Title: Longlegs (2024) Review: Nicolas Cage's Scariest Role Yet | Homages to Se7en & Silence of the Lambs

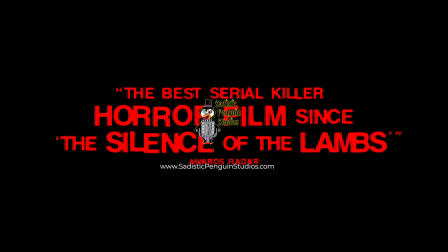welcome back to statistic penguin studios today we're diving into one of the most talked about horror films of the year long legs directed by osgood perkins
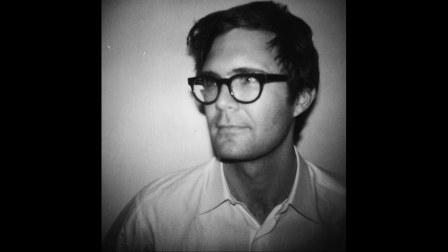if you haven't heard of him perkins comes from a horror pedigree his father is none other than anthony perkins famous for his role as norman bates and
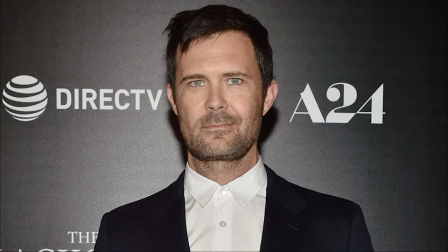alfred hitchcock's psycho osgood perkins himself has made a name with atmospheric
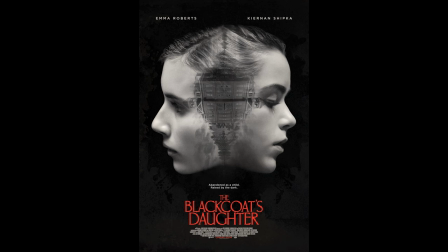horror films like the black coat's daughter and i am the pretty thing that lives in the house.
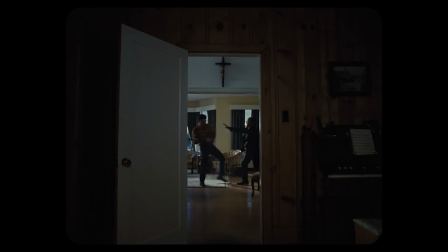So with the pedigree and the previous films, does it live up to the hype? Longlegs has been hyped up as the scariest film of 2024, and in my opinion, it doesn't disappoint.
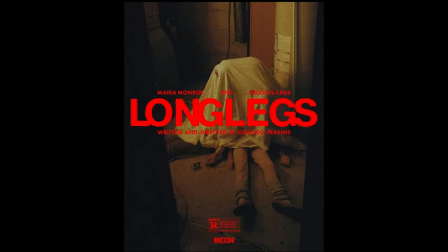The marketing campaign was nothing short of brilliant, teasing just enough to get horror fans buzzing without giving too much away.
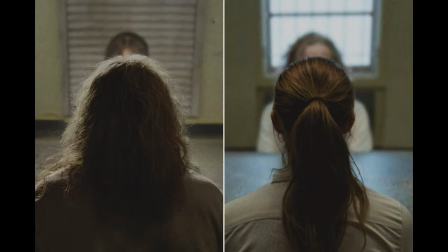The film stars Nicolas Cage as the eerie, satanic serial killer Longlegs, and Monika Monroe as FBI agent Lee Harker.
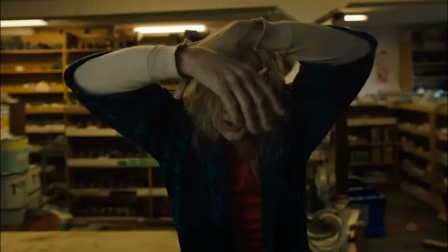Cage delivers a performance that is both chilling and restrained, a perfect balance that keeps the audience on edge.
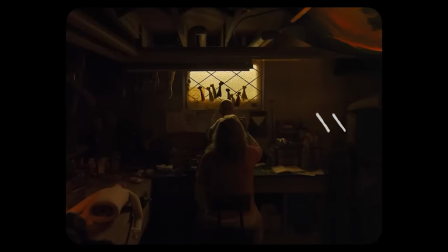And there are also some comedic elements to his performance that I find myself laughing at in the theater.
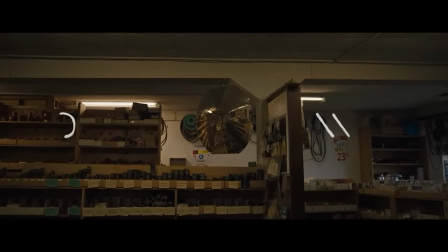One of the film's standout features is its homage to classic horror thrillers.
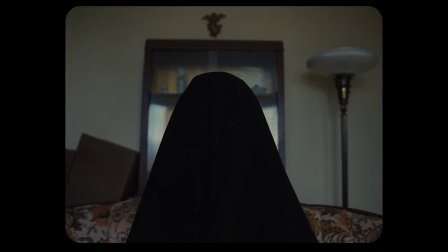Fans of Seven and The Science of Lambs will appreciate the investigative depth and the psychological tension that the film gives.
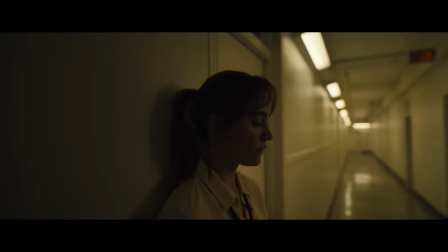The film also invokes the supernatural dread of The Exorcist and the methodical pace of Zodiac, two of my favorite movies.
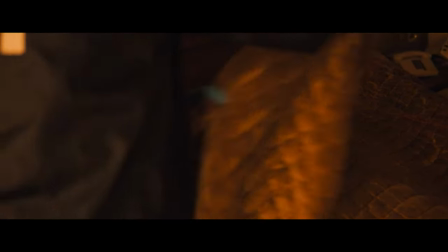Blending these influences to a unique and haunting narrative.
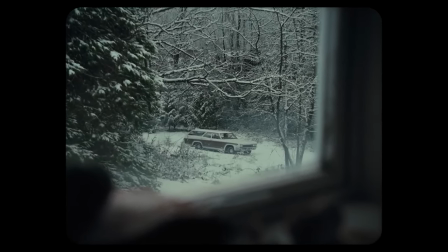From the opening scene, which many are calling one of the greatest in horror history, Longlegs sets a tone that is relentlessly creepy.
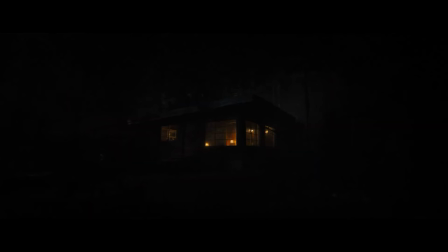The cinematography tightens and shifts, creating a claustrophobic atmosphere that keeps you glued to the screen. Monroe's portrayal of Harker, a young agent with psychic abilities,
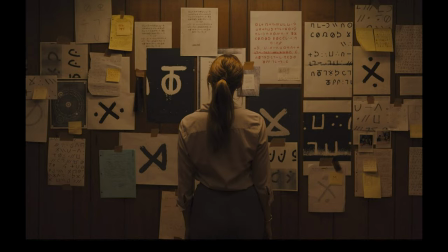trying to solve a series of occult murders, is compelling and layered, adding depth to procedural aspects of the story.
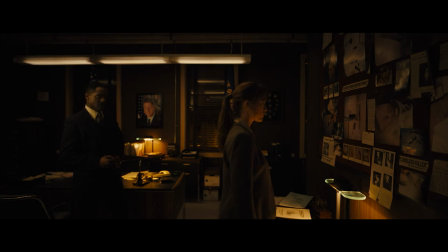Perkins' use of low light and shadow throughout the film enhances the suspense creating an ominous and foreboding atmosphere in my opinion. This careful manipulation of light adds to the film's overall tension, making each scene feel even more unsettling and immerse.
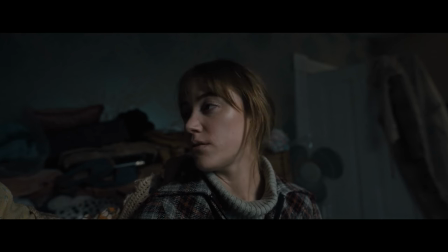It's not about the jump scares, it's about the pervasive sense of dread that seeps into your bones.
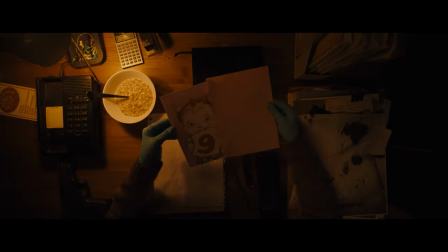If you're a fan of meticulously crafted horror films that pay homage to the greats while carving out their own space in the genre, Long Laze is a must-watch.